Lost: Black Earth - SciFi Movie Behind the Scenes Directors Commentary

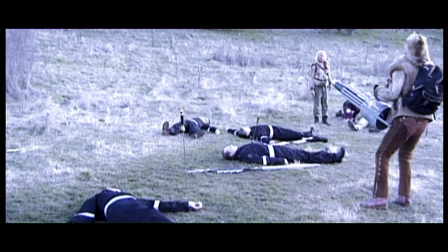We actually had Chris Daniels, who wrote and co-produced the movie with me.
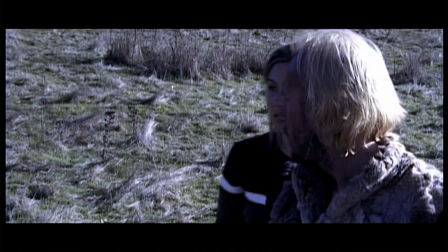He was originally going to play Fergus because he's a pretty wacky character,
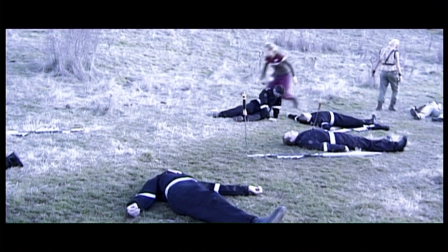and then Peter came along from an agent that we had contacted,
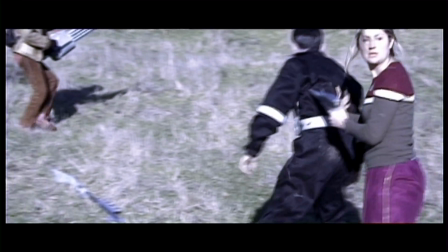and he just looked the part and fit it perfectly.
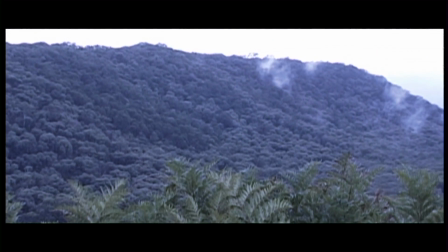So Chris sacked himself and we put Peter in there instead.
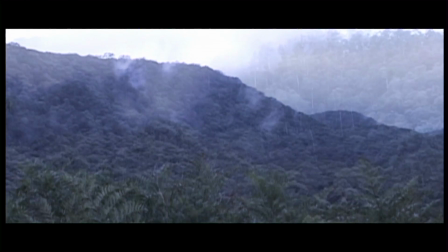I think Chris regrets these days not having even a cameo in there.
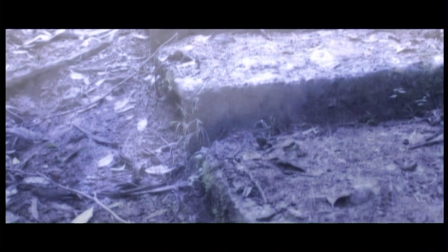A lot of these extra shots here I got
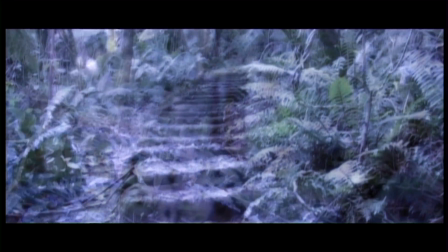sometime later, just driving around up in the snowy mountains
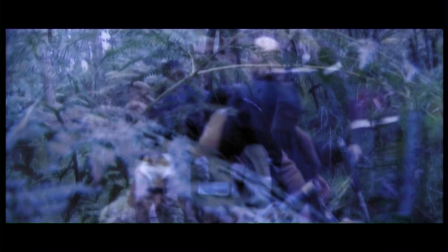and up in the Dandenong Mountains and places like that, and they all blended together to fit in pretty well.
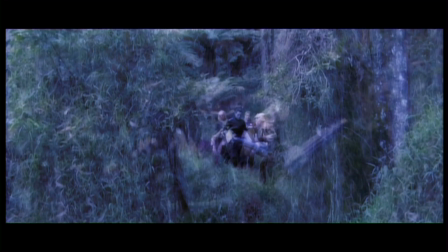A lot of these wider shots of them carrying Gart, I love that shot there.
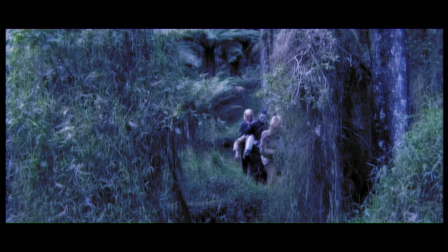It looks like they're walking out of a mouth of some strange tribal creature.
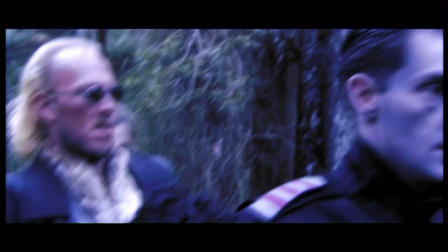Yeah, a lot of them were shot second unit because we were running out of time,
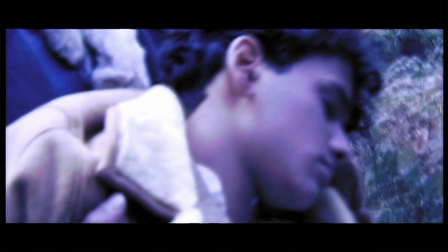so I sent I think it was John Trappier off with Anthony there, who was another one of the camera
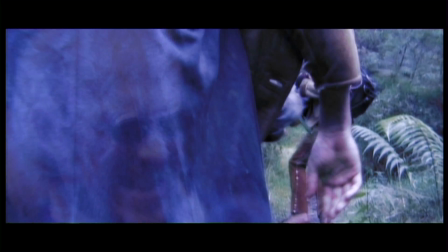guys, and they came back with all this footage, which was great. And I think that mixed with
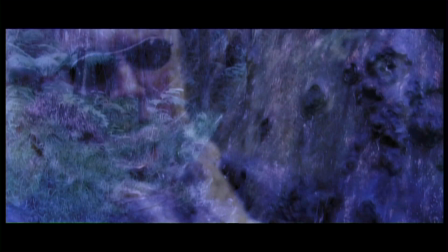the great bit of music that Matt had written for this, it really brings out the emotion of the scene.
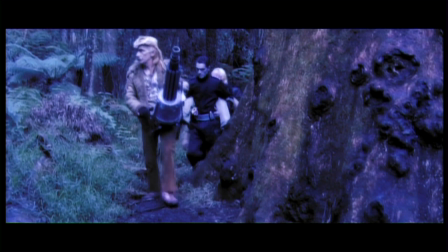With the music, I originally approached Matt and
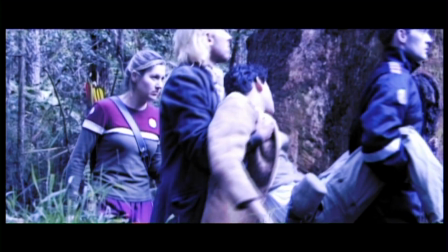told him I wanted like tribal Native American music mixed with Nine Inch Nails,
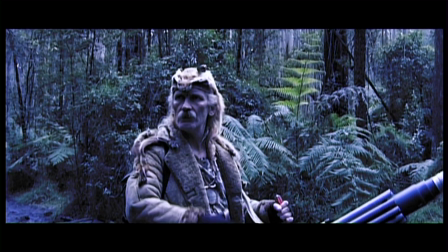and he did this little piece for a teaser that we were putting together,
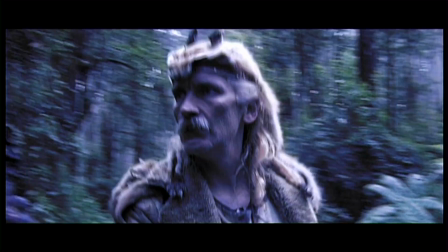and it was spot on with what I wanted. So I approached him to put together the whole soundtrack,
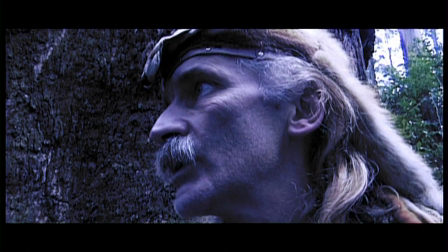and it took me a year to convince him, but eventually he came around, and I think he did an amazing job.
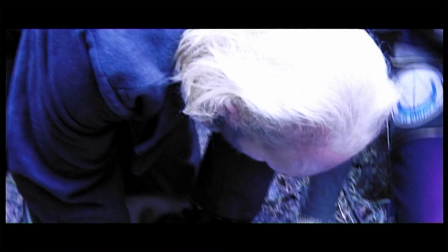He did all of it except this next track coming up, which
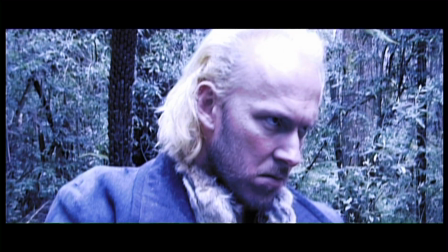I originally had for the temp track.
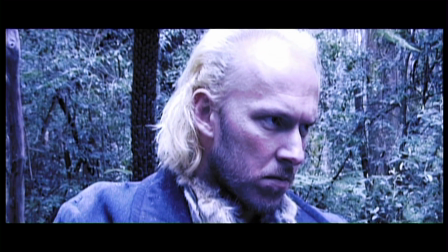I had a Clannad track there, which fit perfectly, and I was just not, once I put it there, I was not willing to let it go.
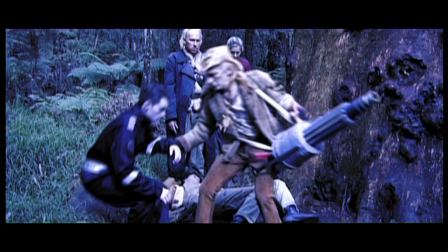And it got down to the last minute, and we couldn't get the rights for it.
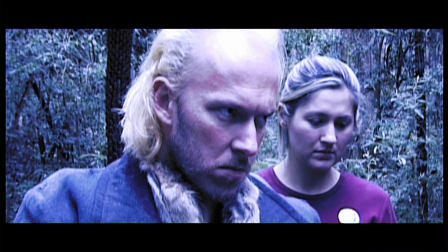Universal wouldn't even return our phone calls about it.
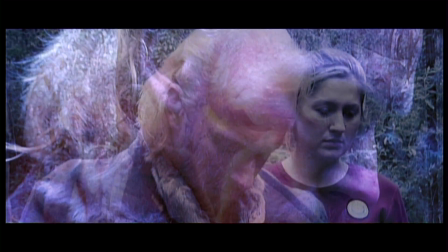And so I got together with another guy, Brodie Gravel,
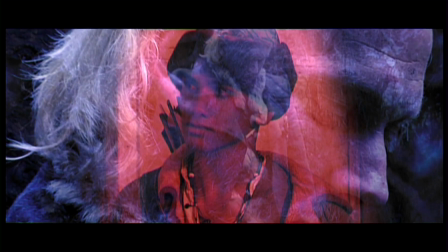and we came up with this track together, which fits really well, and it's actually a lot more
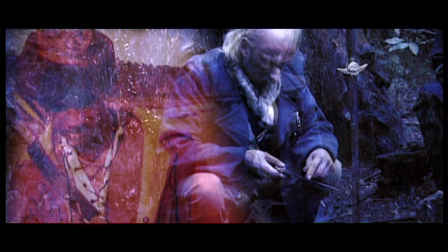inspirational than the Clannad track, but you know,
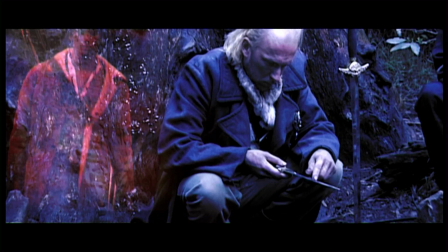I still prefer the Clannad one. I'll get over it eventually.
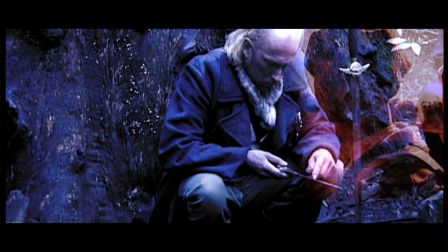This sequence I actually edited together blind.
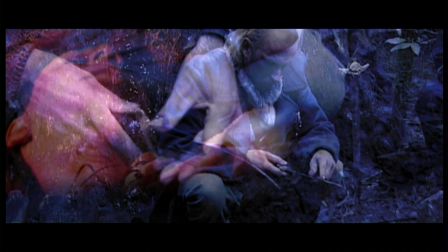Not literally blind, but I didn't play it back at all.
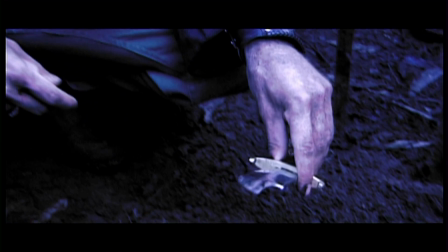I just got all the different layers and cut them together, and when it was all done,
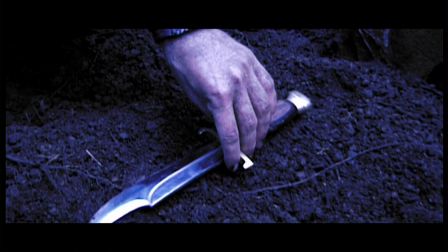I hit render, and I think it took about 4 hours to render because there was so many different layers involved.
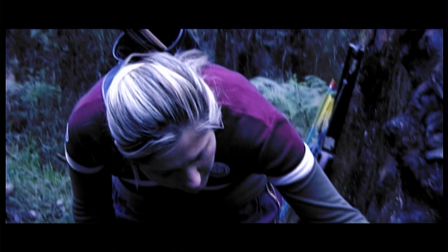And when I eventually got to play it back, it just came out perfect, and it was the only scene that I didn't do any fine tuning on.
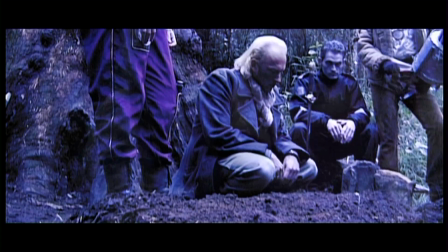It's great when it works out like that. Doesn't work out like that very often though.
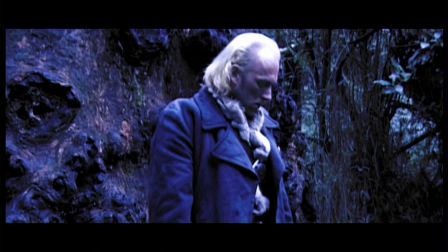There's a little mosquito that flies in front of Jamie here, which, there it goes, which I always thought was
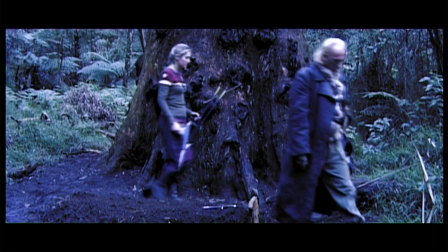Gart's soul flying away. This tree that they're at as well is my favourite tree in the whole world.
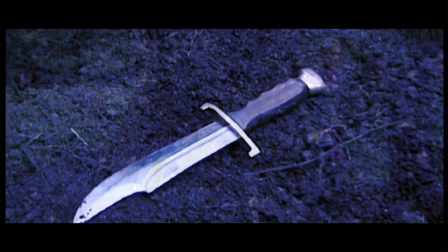It's this massive tree, and it's got all these lumps and distortions all over it.